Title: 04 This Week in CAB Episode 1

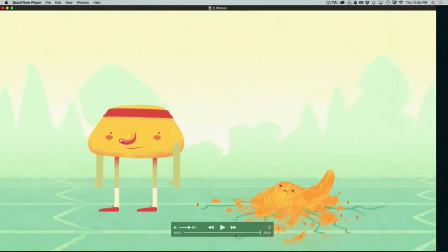29:09 All right, another jump attempt. And this one is getting closer.
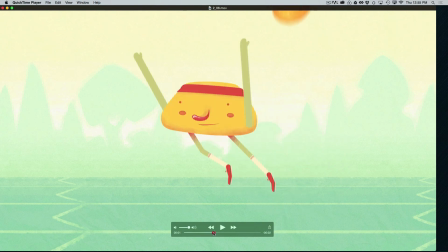29:16 But once again, the character just literally rises off the ground without pushing.
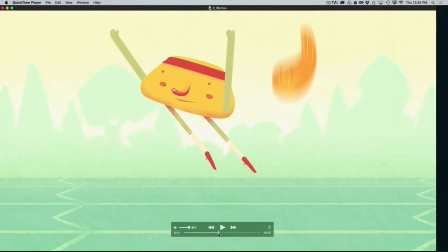29:21 We still have that same issue. I like how it tucks up here. The feet tuck up.
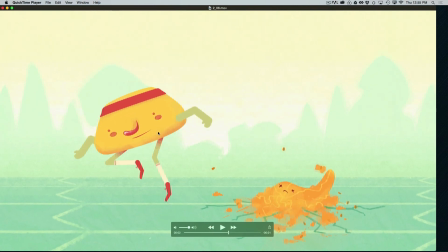29:26 That's really fun. And then here, they've got the right idea again of pushing the leg out. And this is working a little better. The leg comes out and then crushes when the weight comes down.
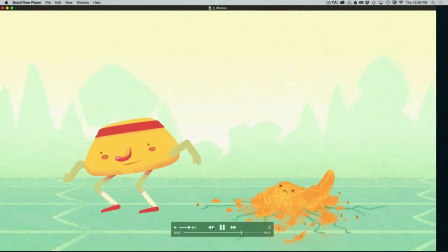29:38 And if you can see, this landing does work better than the other landings. It's a little bit rough, but there's more of a sense of weight. So critical. Now you need that on the way up and on the way down. You need to feel the weight being lifted up,
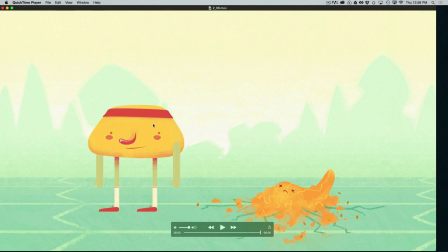29:53 and then you need to feel the weight crushing down on those legs at the end in order to really make it feel realistic.
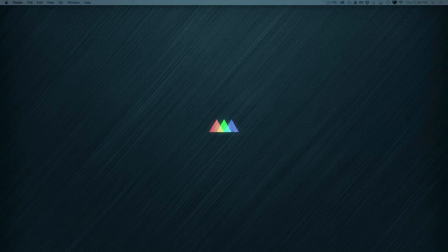30:01 Okay, now we have some a little bit nicer examples. The rest of these are ones that are coming together, maybe a little bit stronger. So let's look at these. They all still can use some work though, so let's take a look at some of these here.
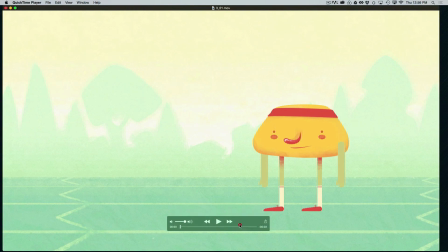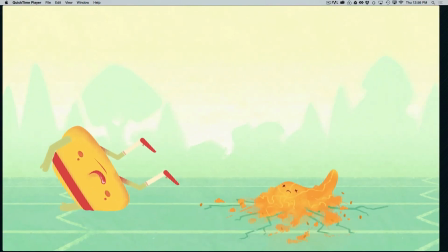30:21 All right, really nice. Now this one is almost there with the jump.
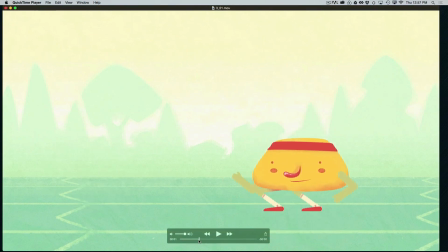30:26 It's really close. Nice anticipation, a nice extreme anticipation too. I would maybe pull the cog forward a little bit to drop the knees just a little. And then there's the beginning of the push. It's starting to happen, but you gotta exaggerate it more.
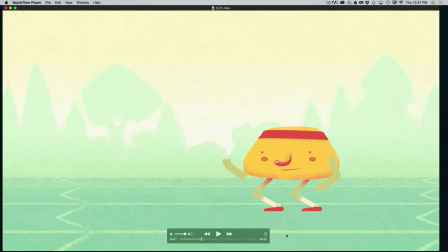30:43 We need to see the legs go all the way straight and really push him up off the ground to really get that to work,
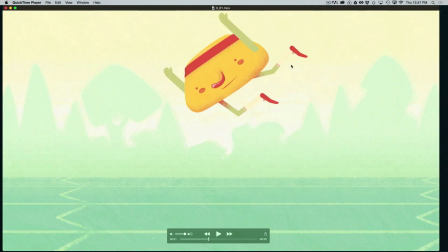30:51 but it's moving in the right direction, and the overlap on the feet is really nicely done. That has a really nice feeling to it there as he kind of flips himself around.
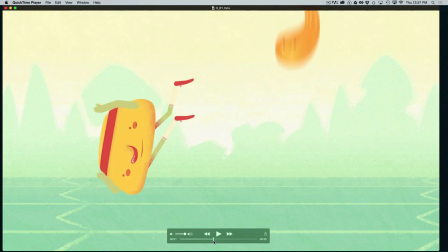31:00 And then I love the surprise that he doesn't catch himself.
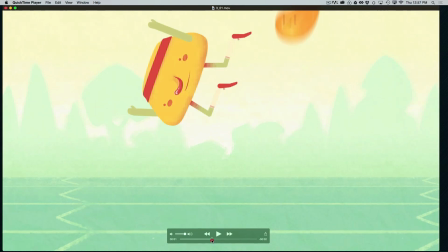31:04 Really fun, and a nice sense of weight here as he squashes, and then the momentum carries him forward in that little slide.
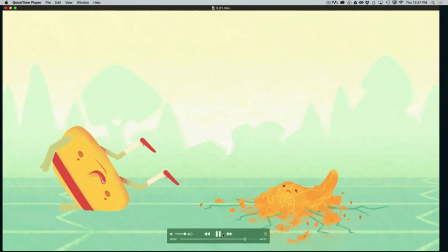31:11 Nice slow ease in and there on the slide. So that timing is giving us a really nice sense of weight there right at the end. Boom, nice. Really moving in the right direction here. Now that jump still could use some work, but it's heading absolutely in the right direction.
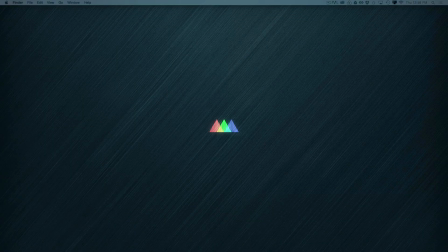31:28 Nice one there. Okay. Next one up.
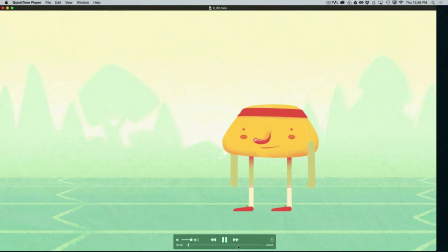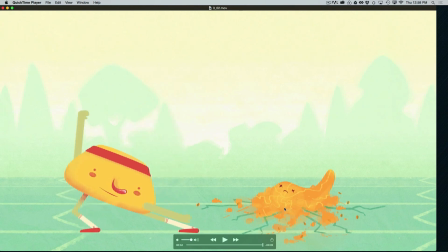31:39 All right, really fun. This one's great fun. Let's watch that one again.
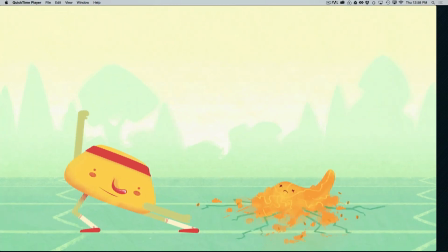31:45 All right, great. Some really nice, crazy movement here.
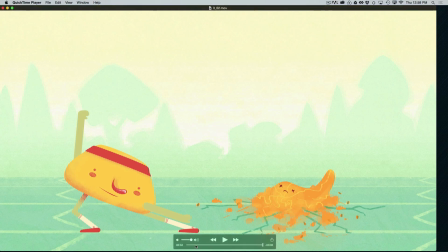31:51 Wonderful use of squash and stretch. There's a lot of really nice, strong squash and stretch use here.
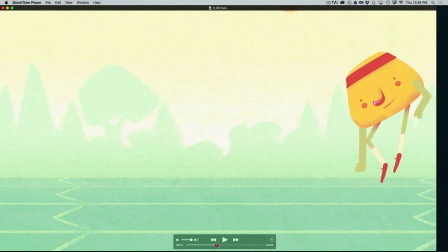31:59 The stretch as he comes up, squash as he recoils, squashing again as he pushes against the wall, and then stretching out as he pushes.
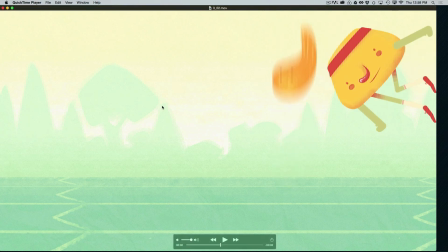32:11 And this is actually happening sideways here, but this is actually the best jump we've seen. Okay, watch. He pushes. See that? How we can really see him pushing off.
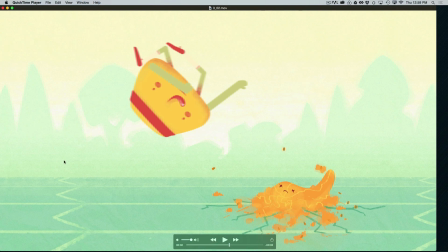32:25 And then also, in terms of landing the jump, again, look,
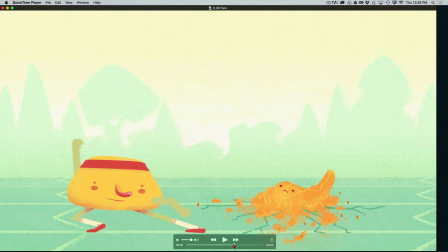32:30 the feet come out straight, and then they bend.
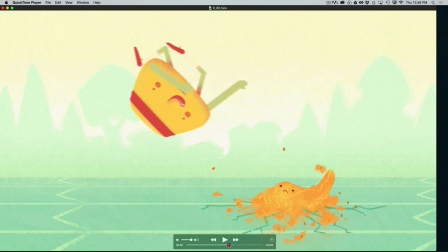32:35 Or at least this one bends, as the weight comes down. Squish, and we feel that weight drop.
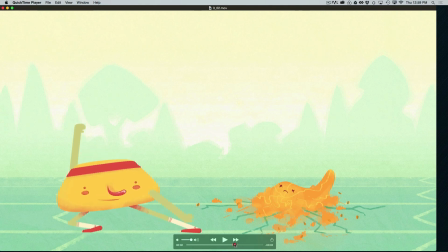32:42 So critical. So this one's working much better. Now the feet are slipping around too much. You want to get the feet to lock into the ground.
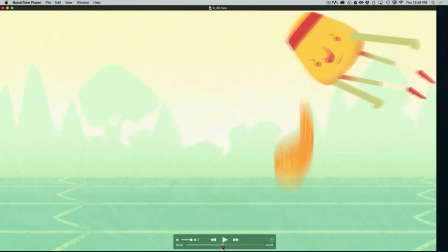32:52 And some of these poses are getting a little beyond what's comfortable for the character and the rig to do.
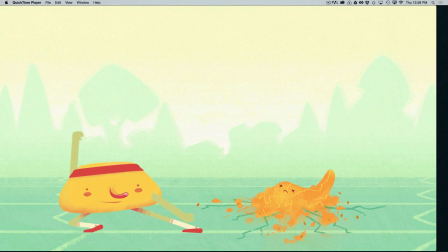33:00 And you want to be a little careful about that. You want to respect your rig and work within the limitations of the rig.
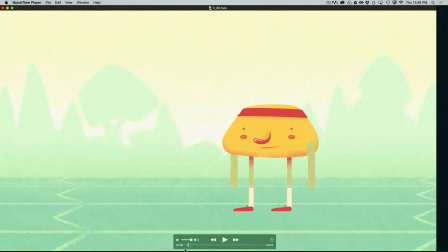33:08 Doesn't mean you shouldn't push it and push your poses. You want to try to make your poses as extreme as possible generally.
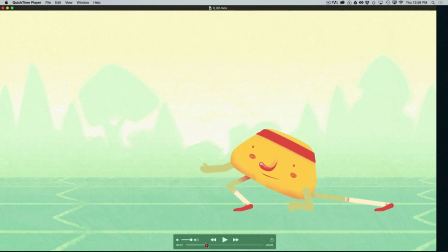33:15 But you don't want to go so far that the pose looks unattractive or unnatural. So you want to be a little bit careful with that. This little movement on the hand too, that seems to me to be kind of extra.
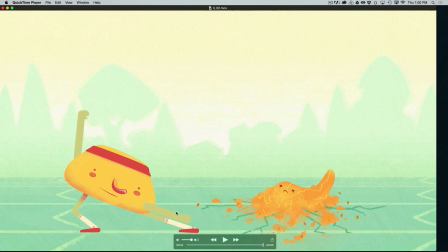33:29 It doesn't really read to me. If it's meant to be intentional, I don't really understand what it is or its motivation, and it's very hard to see. So I would either take that out or make it bigger or make it more clear and motivated.
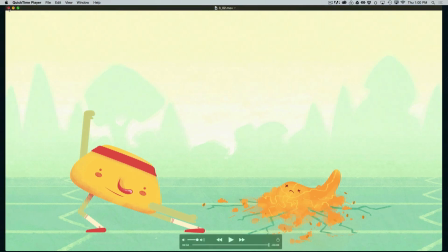33:42 But a very fun example here. A lot of nice stuff happening.
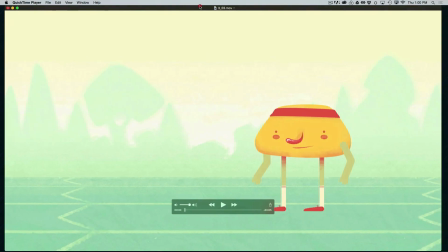33:50 Okay, next up.
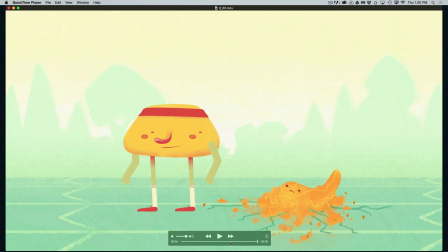33:55 All right, another really nice example with a strong performance that where we can once again kind of feel him reacting and thinking. Very good. Okay, now a couple things here.
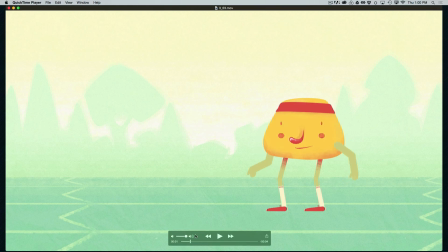34:09 The beginning here is working nice. Some of these poses could really be exaggerated though, particularly this little kind of tiny anticipation. And it's a little bit awkward that it's moving sort of down into this pose, and then the squash and stretch happens very slowly looking up.
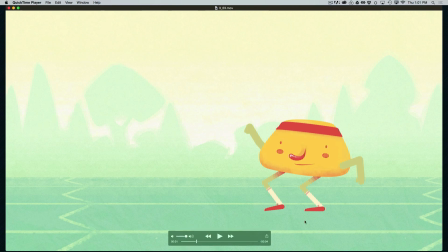34:28 And it's almost like the body is moving independently of the legs and the limbs.
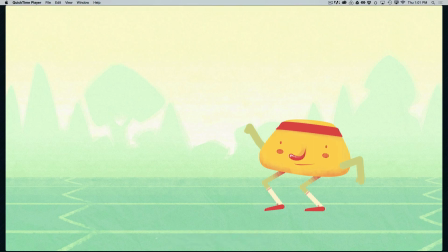34:33 You generally want to kind of move crisply from one pose to another.
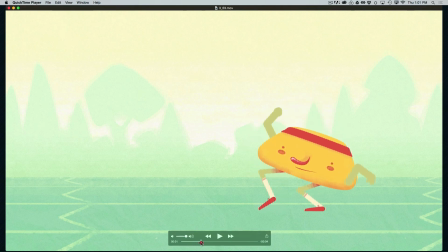34:38 And as I said before, you don't want to move slowly or hold for very long with squashed and stretched poses. You want to kind of move through them quickly, generally as you move from one motion to another, and then you want to kind of snap back into the standard proportion of the character.
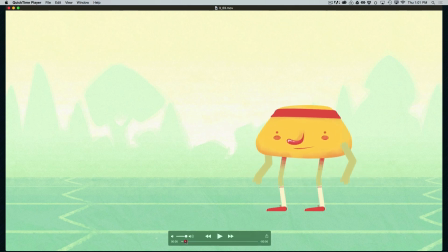34:55 But you also want to look at exaggerating poses a little bit more. This little anticipation could probably be exaggerated.
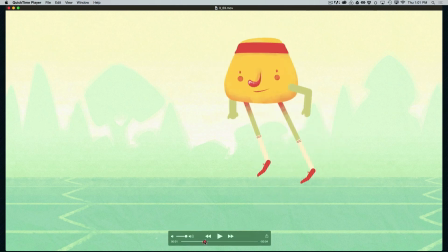35:02 This one's nice here. That's a nice exaggerated pose there. And here we have a much, much better jump. Now the foot shouldn't leave the ground. If you kept that foot down on the ground, this jump would really work great because you definitely are pushing here.
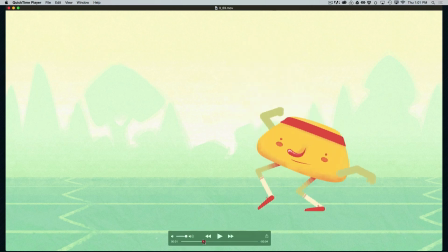35:18 But you just don't want that foot to leave the ground first. Okay, and the legs are a little bit crazy.
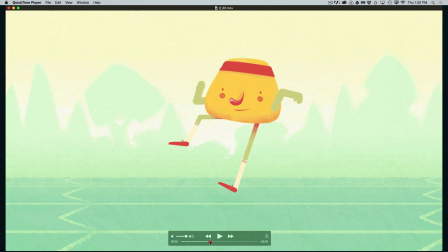35:25 I'd maybe clean those up a little. But here also the legs are much more correct. Legs stay stretched, and then now the weight comes down.
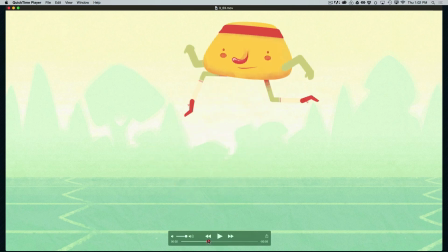35:34 In fact, that's perfect. That's perfect right there. Boom. You can see how that gives us, boom, that sense of weight.
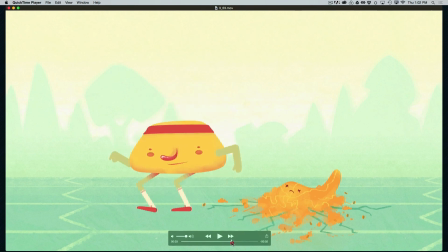35:42 And then I like the counter reaction when that falls again. That's nice. All right, very, very well done. This one's moving in the right direction. Want to get these feet locked down, though. The feet are still sliding around quite a bit. Locking those feet down will also really help with your illusion of gravity. Okay, very nice. All right, another example here. Oops.
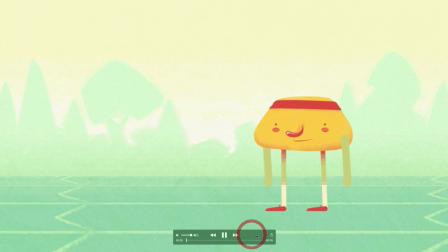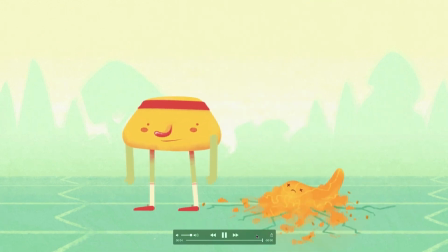36:13 All right. All right, again, this one's coming pretty close.
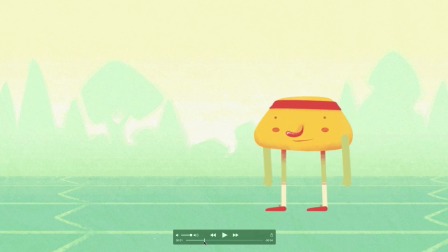36:19 A nice little reaction. It's not a real clear pose, though. This is a good example of how it's not really enough just to look with the eyes. You really, especially with a unibody character, but I would argue with any character, you want to look with the whole body.
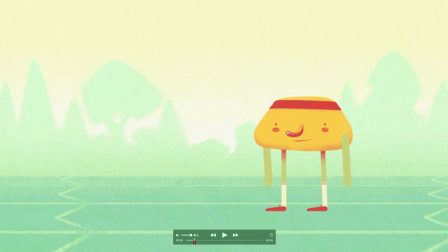36:34 So he should lean back, really look those eyes up, make this much more extreme right here, and then wait.
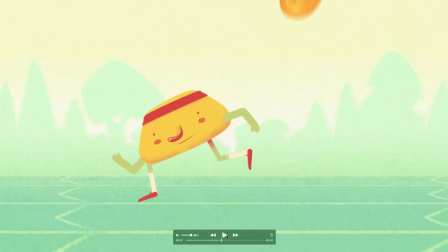36:42 Give our audiences a little more time. And then this is a good anticipation here.
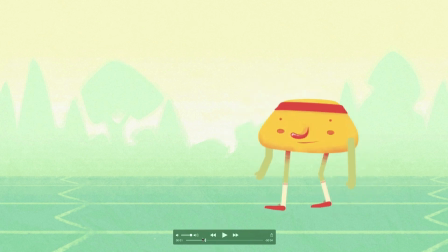36:51 I'd maybe keep this foot locked down. And we got another problem here, which is he's stepping this foot back, but he's actually only on the heel. This, again, for weight doesn't make sense. You'd be out of balance and you'd fall over.
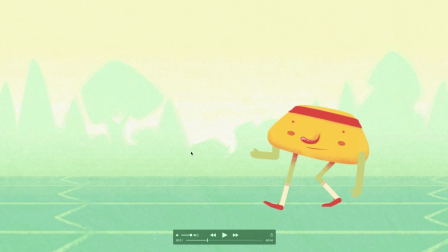37:06 On all of your major poses, there should be a clear sense of where the weight is, where it's being supported, or where it's going. And this is indeterminate. Our weight is really indeterminate.